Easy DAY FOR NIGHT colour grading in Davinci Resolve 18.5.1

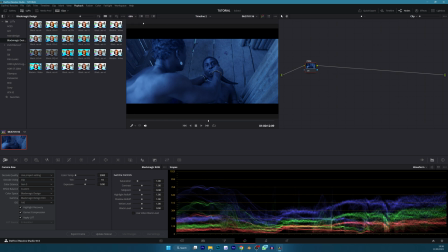250s
So I have to reduce my playback to half so my computer can, you know, work in this. It's not the best computer ever. So now after doing that, we'll have a cool temperature that kind of replicates the moonlight we see, because moonlight is kind of cool.
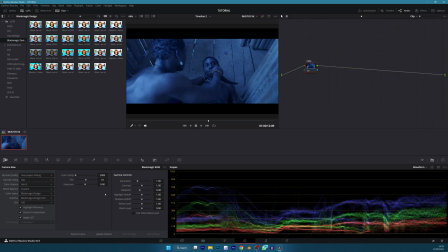266s
It's not exactly blue in real life, but this is, when it comes to film, this works. So now let's take our exposure down. Maybe about here.
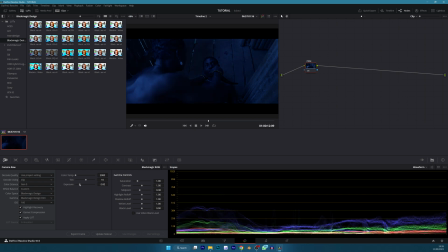281s
I think here it's fine. And my computer is really, really slow. So let's see. Make it half or quarter and see if that will be faster.
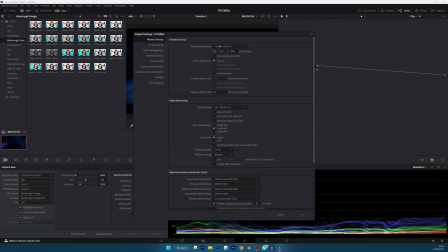292s
Oh, you know what? Just give me a moment. Okay, it's already 1920 by 1080, so it should work.
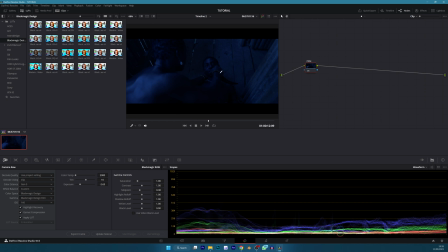298s
So now that we've taken this down, You can see it's already looking kind of good. We haven't used this node yet, so I'm just working on the camera roll, which does not really utilize this node. I can turn that off and on, and it makes no difference. Let's save that. So now that we have this here, now I want to utilize this.
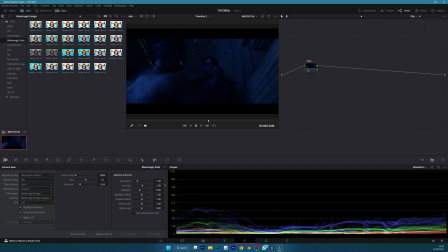316s
So this is pretty much all I'm going to touch here. Okay, except this. I might just add it to be more contrast, maybe something like 8 or 10, something like that. And now we go into our primary wheels. Now, as you can see, what I'm doing is I am killing these shadows.
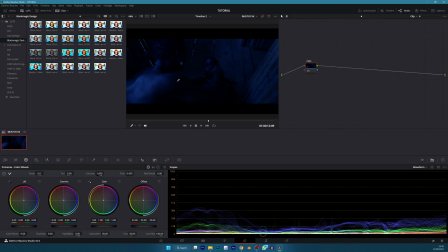334s
So I do not want to see detail in the shadows, because during the nighttime we don't see as much detail as we do during the daytime. So I want to kill a lot of this ambience that's here. So the way I'm going to do that, I will take my lift down, not too much.
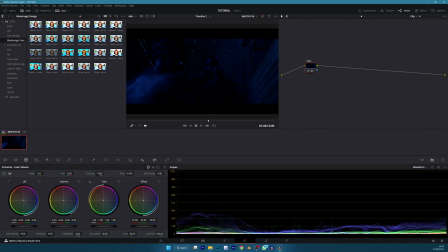353s
Take my gamma. Yes, bring my lift back up a bit. Gamma back up a bit. Now you are allowed to take it down as much as you like. I mean, even if it's almost pitch black, because I've seen a lot of films that are really, really dark and difficult to see.
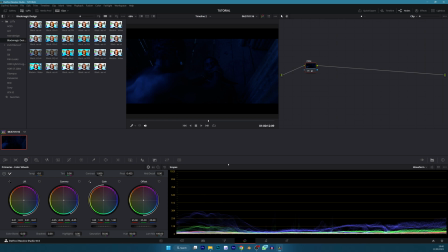371s
But if you want to do it the real professional way and the real good way, I would suggest that when you are shooting during the daytime and you know you're shooting for day for night scene, you should kind of add extra lights on the faces,
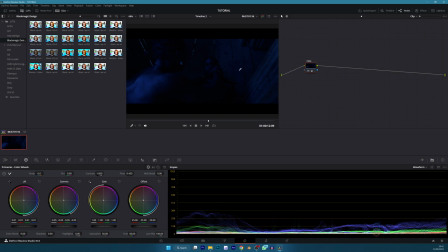386s
so that when in grade in post you're trying to kill this ambience, you still have a lot of lights illuminating the face. So you can add that with like a reflector or maybe an extra light, so that you have a lot of light. But you know, I didn't do that, so let's work with what we have.
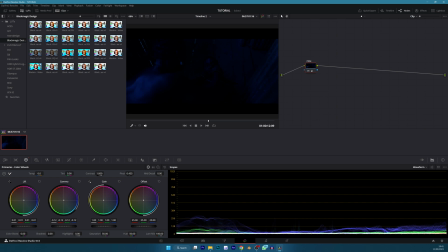402s
So now we'll take this down even more to really kill it. Not so much that you cannot see anything at all. Then boost this up. Check this down. Add a bit more contrast here. Then in my curves, I won't really do much here.
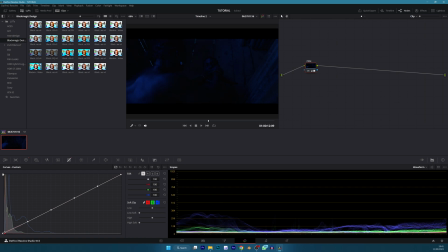422s
Just want to give it this vintage look a bit. Now you can see doing this is really killing it. So I just do it a little bit. Oh my. Undo. Okay. So I just did a little bit here, and then take this down back. Now this is way too much, so drop it a bit. Yeah, I'm fine here.
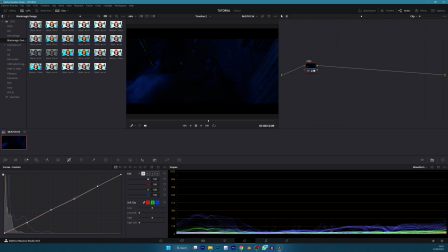442s
It's just a little bit, but it works. So now, as you can see, I'm pretty much done. Now, if you want to do it the better way, you can try your best to avoid things like this,
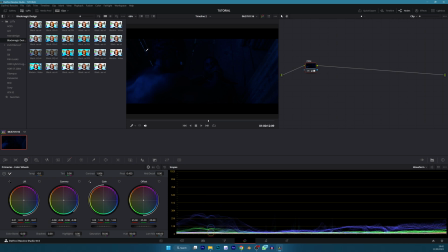457s
where the look will, this doesn't really sell the look, the believability. So you can try to avoid things like this. If you do that, you can pretty much sell that this is day for night.
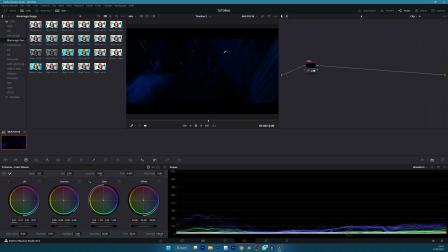470s
This isn't actually a night shoot, or maybe late evening or early morning. But yeah, this is the best we can get currently. It's quick, it's fast, and it's easy.
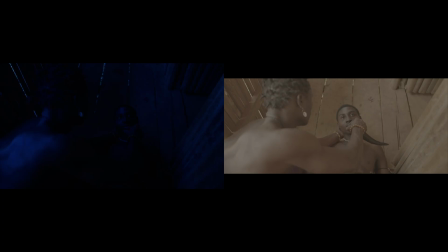481s
Yeah, so as you can see, this is the before and this is the after. Kind of good. So yeah guys, that's it.
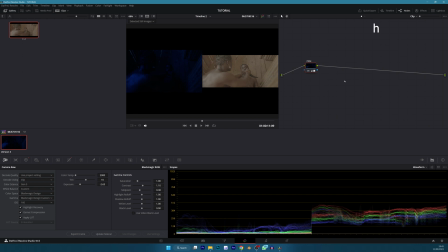491s
That is the very quick and easy way to turn day to night in DaVinci Resolve. Thank you guys for watching.